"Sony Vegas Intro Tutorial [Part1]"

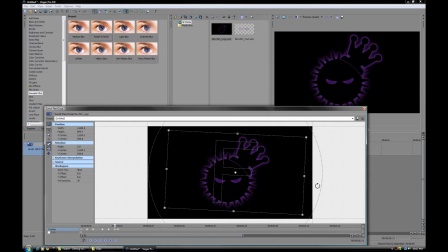(4:08)
Alright, and then right here, we're going to rotate this, and then it evens out.
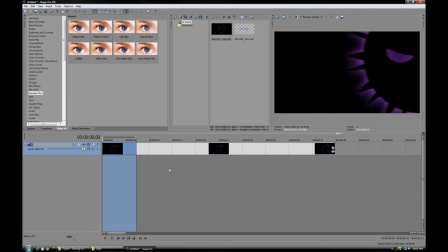(4:13)
So we're going to go ahead and preview this here. Let's actually go, alright, one more time. All right, so everyone's is going to be a little bit different.
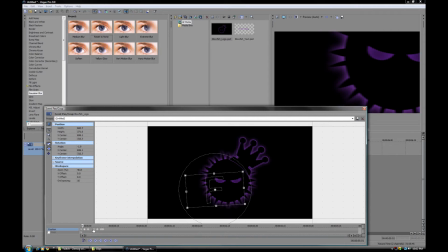(4:29)
Personally, I want to make a few changes to this just because I don't like how often it rotates. So we're going to make a few more changes here.
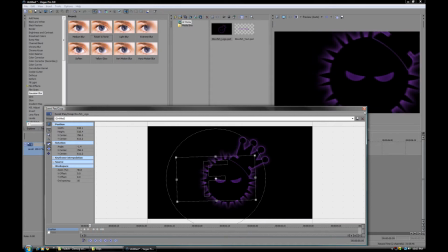So just, you want to scrub through, really mess around with the size a lot because you want it to look really random. Just like someone took it and shit all over your clip
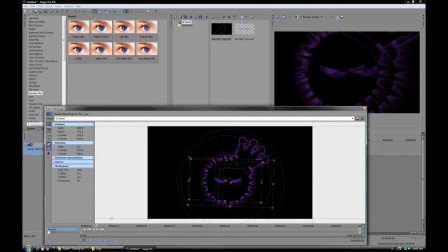(5:08)
You don't really want to keep it the same size at any point just because then it's kind of moving around. It doesn't look so hot. Alright, so this is a little bit better. This is kind of what we're going for here. A little bit more random.
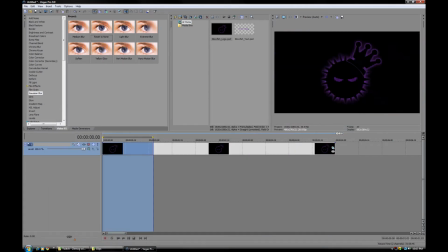(5:25)
And that's how I like it. You know, random is good. Random is good. So we're just going to preview this. You can do that by hitting Shift-B. Alright, so this is good. It's really random. I mean, all I can say is mess around with this as much as you want and make it look as good as you want.
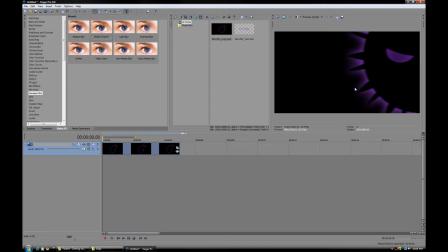(5:44)
Next on the list is depth. We want to make it look, when it's closer, it's going to be blurry.
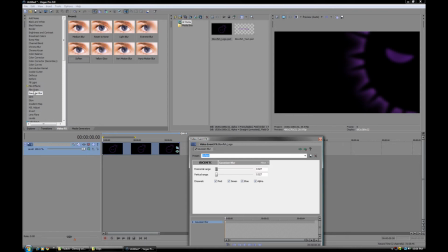(5:50)
When it's further away, it's going to be better. So all we do is put in a Gaussian blur, soften. You don't want it too blurry. And then just use your arrow keys, go over to where it's at the end of the motion, right about here, bring the blur down, so that's going to create a keyframe, and over this amount of time, it's going to get slowly less blurry.
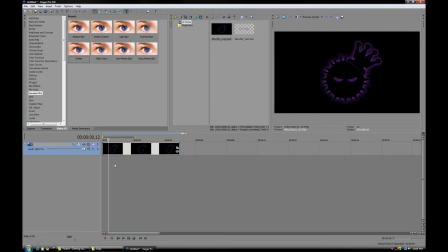(6:09)
So as you can see, it gets unblurry here.
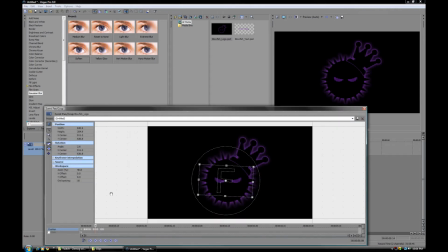(6:14)
Another thing we want to take into consideration, you always want movement on the screen.
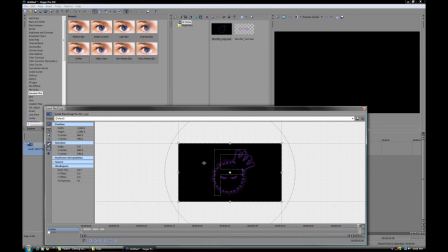(6:19)
If you get to the point, or if you ever watch an intro where something's just static, it doesn't look good at all. So we're going to go to the very end here, kind of size that up.
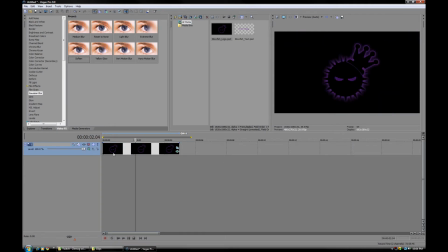(6:29)
So that creates a nice movement when you finish up. And you don't want it to be too much, but you'd want it to be just enough to where it's moving noticeably. Like that. That's good. It's just barely moving at the end there.
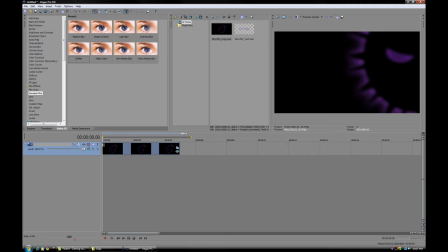(6:50)
Alright, so next up we need to split the channels. And what I mean by that is as you saw in the original, or the intro I showed you, it goes red, green, and blue, and it creates a nice effect. So to do that, we're going to go ahead and duplicate our tracks. Just right-click, duplicate.
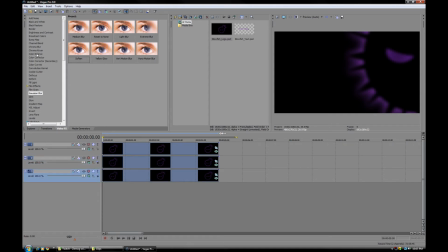(7:09)
And to make one red, one blue, and red green, we can do that really easily with color balance. So go up to color balance.
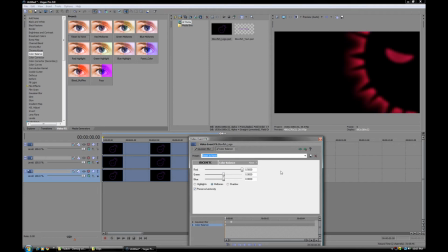(7:15)
Let's drag in a reset to none. All you have to do is drag the red up all the way, and these ones down all the way. So that's going to make this completely red. Mid-tones is normally we're going to stay at, that's the grays and what the primary composition of an image is going to be.
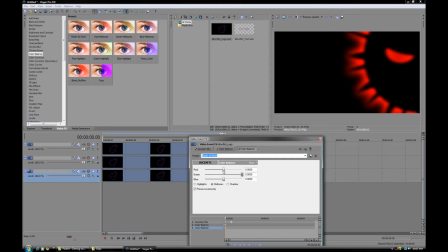(7:32)
So then we go down and we drag one into the second track, drag the greens up all the way, and these ones down, and then one more time on the third track. Drag the blues up, oops, drag the blues up and these ones all the way down.
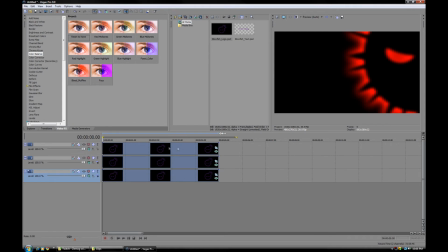(7:48)
So as you can see we're not getting anything, and that is because I failed at Photoshop and did not put a transparent and background in but that's not a problem. All you have to do is go to screen and that's going to turn all your blacks into transparency. So do that on these two overlaying ones and now we have all of our layers.
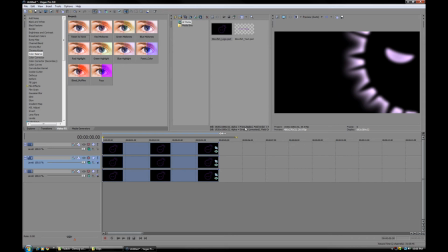(8:05)
The problem is they're on top of each other. We need to feather them off, kind of layer them on top of each other.
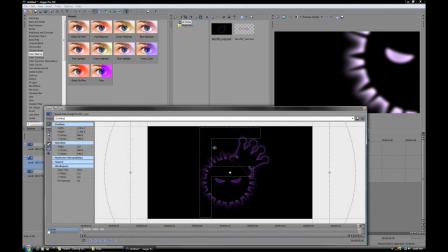(8:11)
So what I would normally do is go into pan crop and mess with the keyframes.